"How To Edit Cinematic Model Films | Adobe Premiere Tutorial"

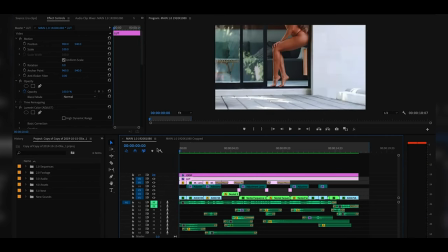So once again I'm using my sound design to really emphasize moments, build suspense, complement visual cues that you're seeing on screen and just add that extra layer that extra dimension that just really
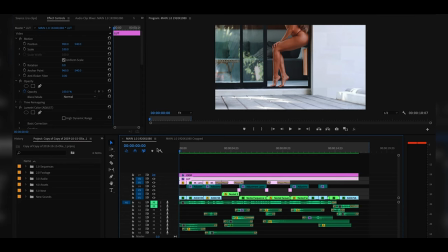wraps the viewer in and immerses them into whatever world into whatever clip you're sharing with them moving up into the
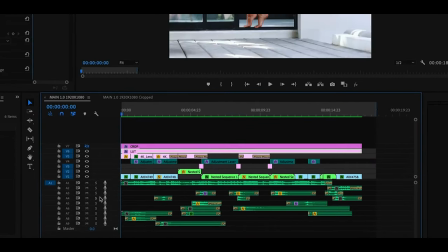visual side we've got layers one and two dedicated towards the footage we
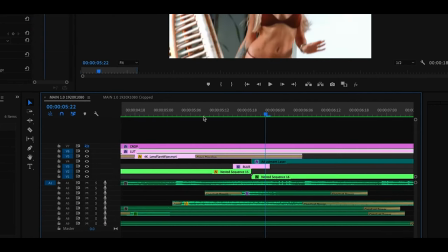have three those are some blur adjustments that i threw on top
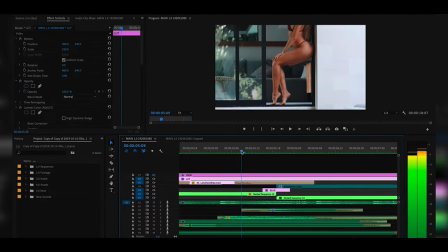to blend my transitions so here i have a pan going downwards and
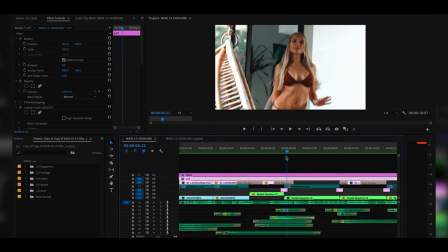then to the right now i would prefer to have chained that into a downward motion clip, but still adding a little bit of blur just conceals that transition a little bit more and makes it feel a little bit more natural.
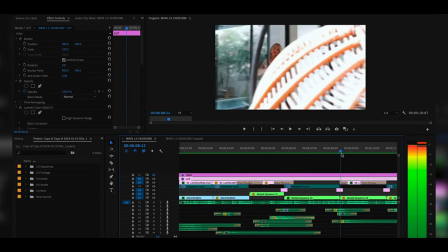For example, this is a far better use of it. We have a clip panning across the screen.
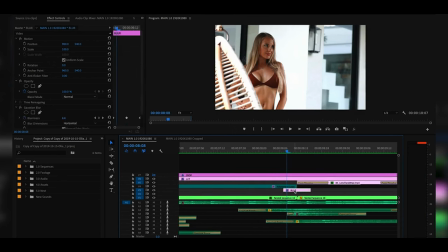This adjustment layer right here blurs it out between the transitions,
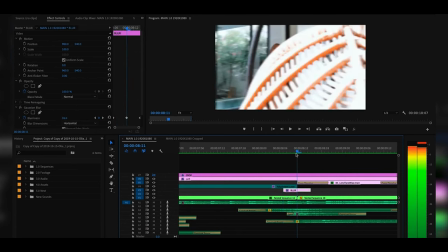making it a little bit more appealing to the eye so it's less jarring.
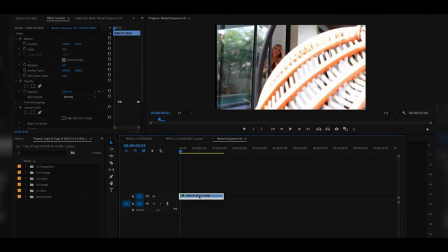Now this sequence right here, I actually reversed it to ensure that it flowed in the right direction right here we have the reverse on and that allows it to match that transition so it's actually going backwards to keep the flow of the edit moving forwards and that's what a lot of this is
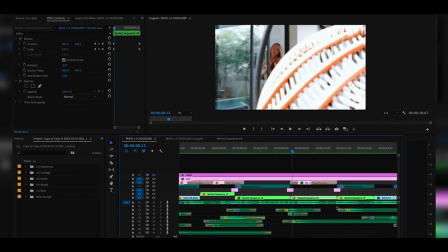doing whether you're thinking of it while you're shooting which is preferred you want to be thinking of these things in terms of okay what do i want my next scene to be and how do i flow into it with a camera movement or in post when you're looking at your clips you can
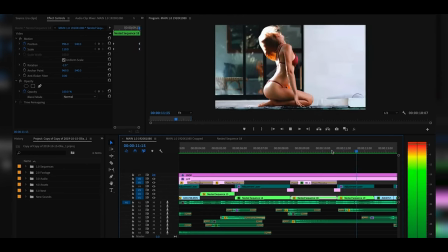start pairing the ones that seem to flow together better all right So speed ramping is used to flow between clips.
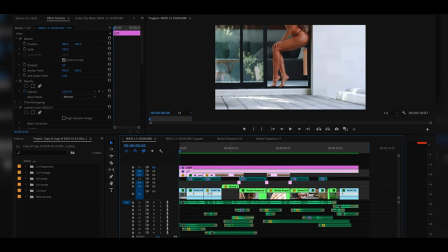It's used to draw attention to specific parts of the frame and part of your subject And you can also use it to divert attention away from elements that you don't want them to pay as much attention to You can also use it with the tempo of the music to create a little bit
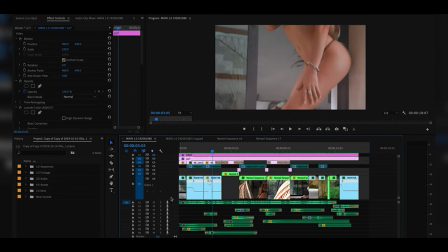more flow. We'll pop this one open right here Right there we cut to the beat, right?
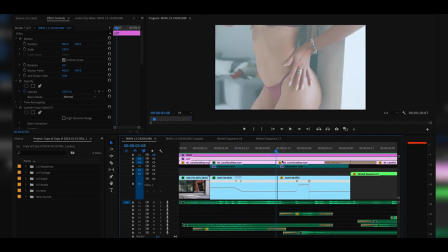Speed ramp down cut to the beat moving into the next clip
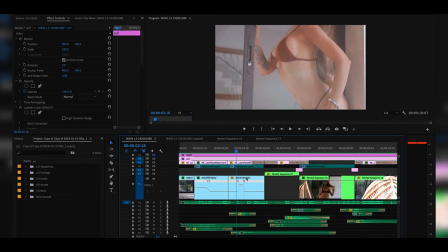Slowing but then what I did was I actually speed ramped to the beat in the middle of the clip Which is a pattern interrupt. We're no longer cutting the video clips to the exact beat Because the beats hitting in the middle of this clip,
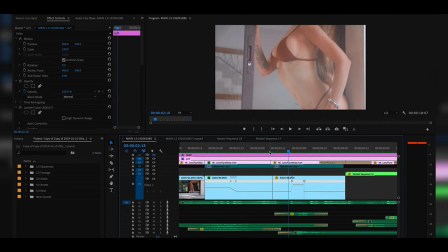but I'm still emphasizing and hitting on it through a speed ramp So it still matches the pace
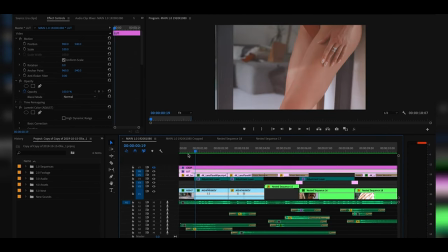In terms of camera movement, you always want to be flowing with the subject. For example, her hand is moving up her thigh on this one.
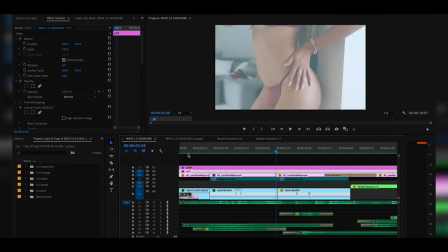So I move the camera up with her as well.
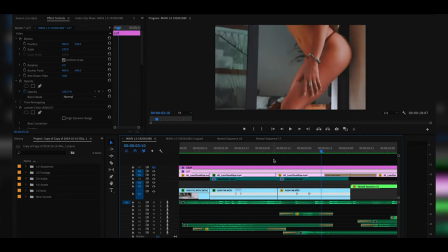The next one Hand moves down. What does the camera do? It moves down as well It's just creating that synergy between you and the model This is something that you're communicating while you're shooting whether it's on her side or your side if she's organically flowing and moving Move with her if she's a little more frozen Which can happen when girls are more used
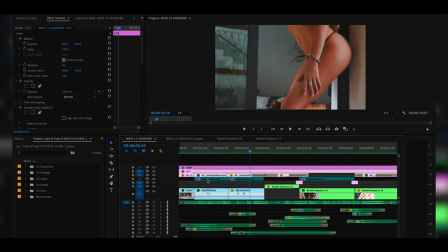to photography instead of video Then that's something you communicate with her and you start giving her a few little cues like Lightly grazing her hand up her leg teasing her hair things like that can start introducing movement.
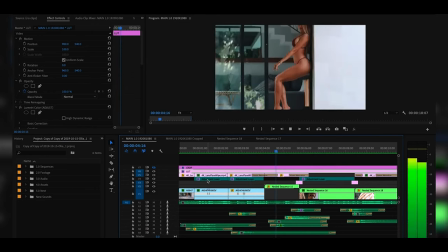That's better captured for video God I love this part where she just snaps As you know, she's on her toes here this is totally not related to this edit but You want to elongate them as much as possible because that's incredibly pleasing to our human eye All right,
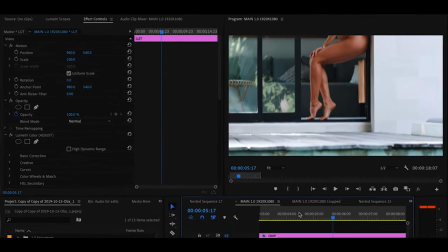you'll notice I'm also using keyframes throughout this edit, whether it's through the motion, position, and scale,
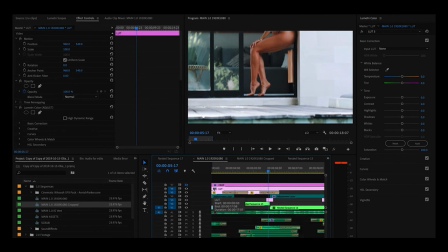to once again draw the viewer's eyes to the areas that I want them to look.
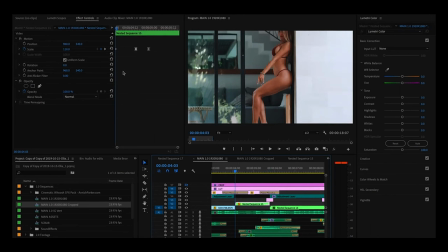For example, here we go, we have Alia. We're starting off this frame at 110, so we're already zoomed in. Now I'm revealing her a little bit more to the audience, giving the sense that I'm pulling out. So I pull it back to around 107. Now, I want to push in on the hand and emphasize that while it's hitting on the beat,
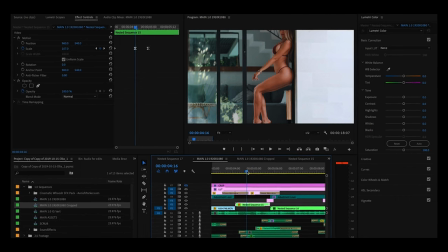so I'm drawing the viewer's attention to her hand, and I do that by abruptly accelerating it up to around 120 to this effect.
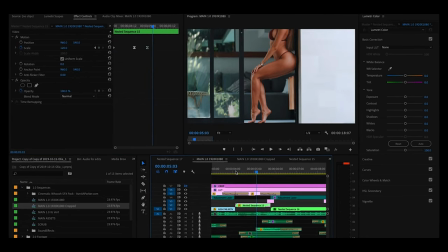So we're pulling out, and boom, hitting her hand, focuses in, the viewer's attention is immediately taken to that, especially because of the sound design behind it. for these these keyframes I always like to do a bezier and then
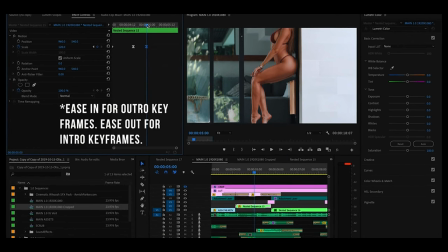ease out because that that creates a creamier flow a little bit depends on the
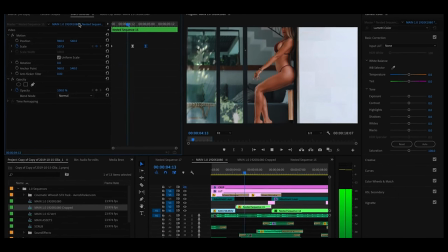shot depends on what you're trying to achieve but a lot of times that will work here
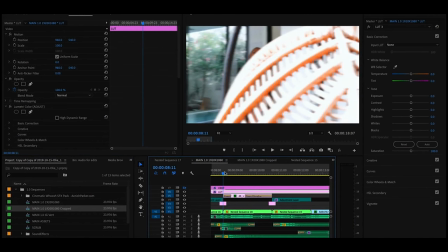that focuses on her our movements already coming in a little bit so I emphasize it again by key framing
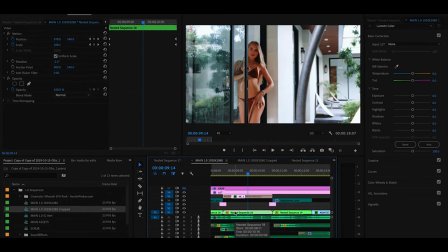in and in position as well so it's going towards her so So starting at 107 in terms of scale,
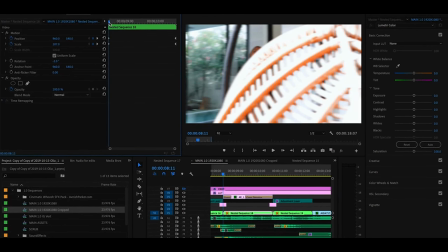starting at 960, 540 in terms of position, you'll notice as we're coming in,
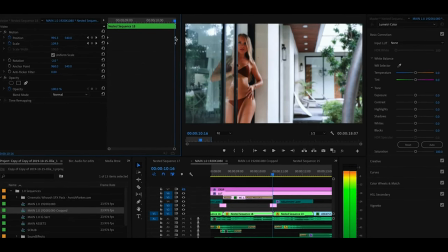that it goes all the way up to around 110 and 995. That's bringing the viewer's eye to her.
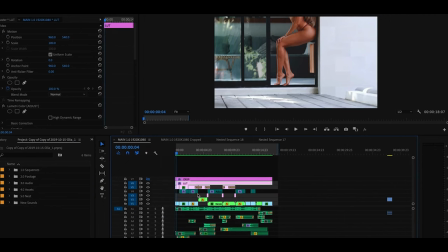On the third layer, we have adjustment layers. Now, these are local adjustments to the video clips themselves.
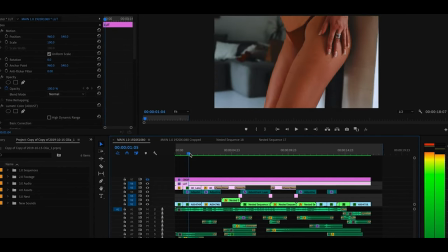It could be anything from adding a little bit more blur to the background to toning down different colors that are distracting.
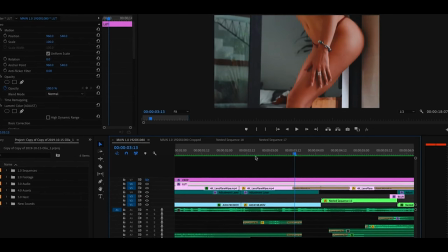When you're considering your shots you want to be thinking about not only what you can add to the frame but also what you can remove from the frame and then sometimes that is far more important whether it's distracting colors,
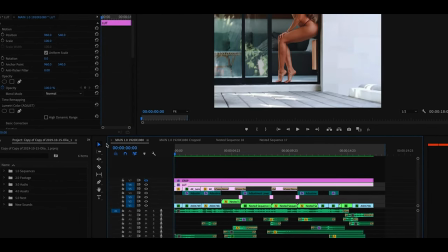objects. All right moving up we got some lens flares on the fourth layer, excuse me the fifth layer.
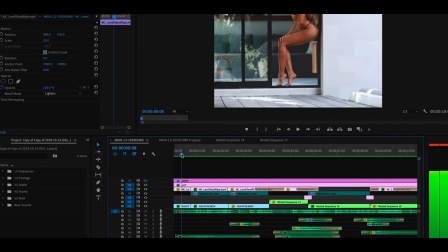These are light leaks and lens flares and what I'm doing is adding a more dreamy look to the edits by adding these.
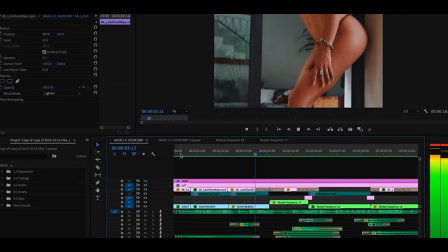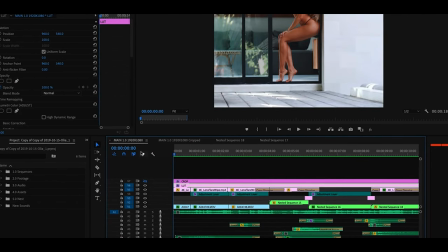and usually I'll find areas that already have an amount of lens flare and then I'll add a little bit more to just emphasize it and I always lower
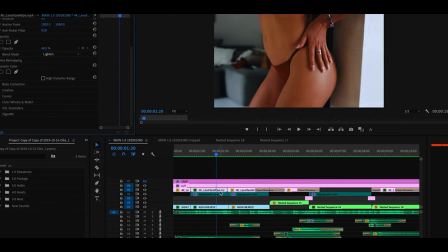them to around oh 40 percent but um sometimes I'll keyframe them in so I'll start at zero percent go up to 40 percent back down to zero percent
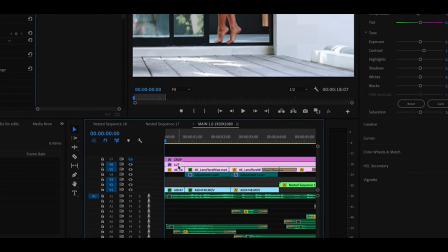all right moving on to color as you can see I have a universal adjustment layer on the six layer right here. And what I use this is for adding just an overall look and feel to the edit or making adjustments that I want to hit every single video clip.
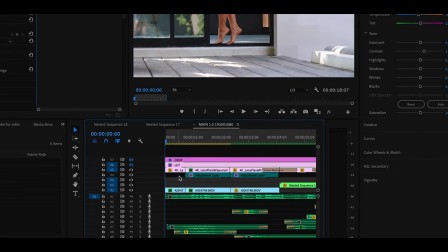Before doing this, you always go through without any adjustments being made and you color correct all the clips
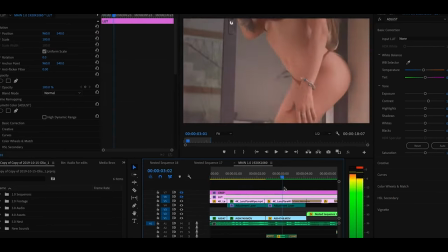so that the skin tones are matching and they're exposed correctly.
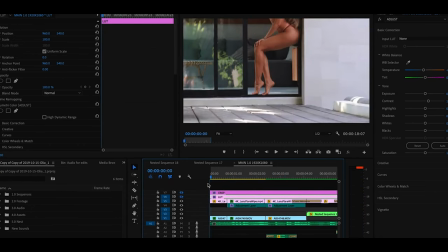Now once you get to that point, that's when you start making those universal adjustments. You turn it on, you can see that I lifted the whites, lifted the blacks, I gave it more of a dreamy look, made the skin tones a little bit creamier and really softened it up.
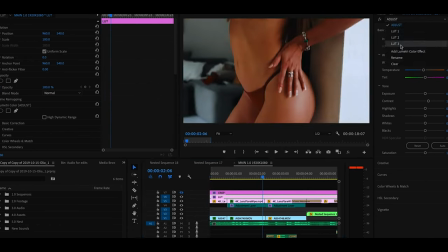You can see up here I have the adjustments, lot one, lot two, lot three. The last one is the crop bars.
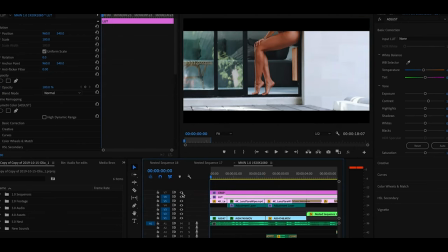Everyone loves crop bars. Crop bars can add an instant cinematic quality to your edits. It's what we're adjusted to seeing in theaters. So growing up you go to the theaters, right? And you would see this type of look. And because of that, we've equated it with Hollywood. So it instantly adds that kind of cinematic element.
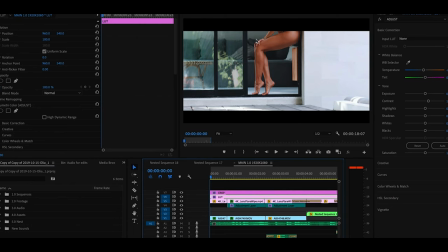Now, if you're doing this for a social media client, this video was for fun. But if I was doing this for a client that was doing social media campaign or social media advertising, or is going to be viewed by the audience on a social media platform, such as Instagram, Facebook, I would steer away from using these cinematic bars because
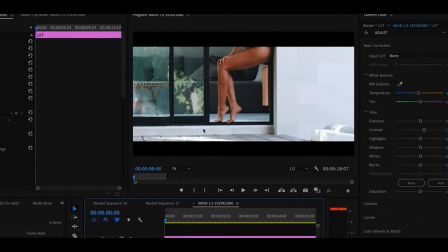it decreases the amount of screen space that you have to view. And we know in this modern world that the less screen space you're taking up, the less likely people are to pause and actually consume the content that you're generating. That's why I would always export this in, for example, portrait mode without these bars, because then when they post it,
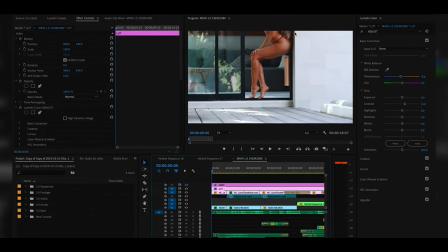it's going to take up the most screen space on people's phones, their iPhones, Androids, whatever they're using.
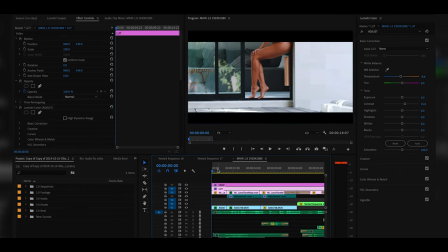If it's being posted to YouTube, you have a little bit more liberty, and that's when I'll start throwing these on. What this allows me to do is draw more attention to the areas of the frame that I want the viewer to be looking at.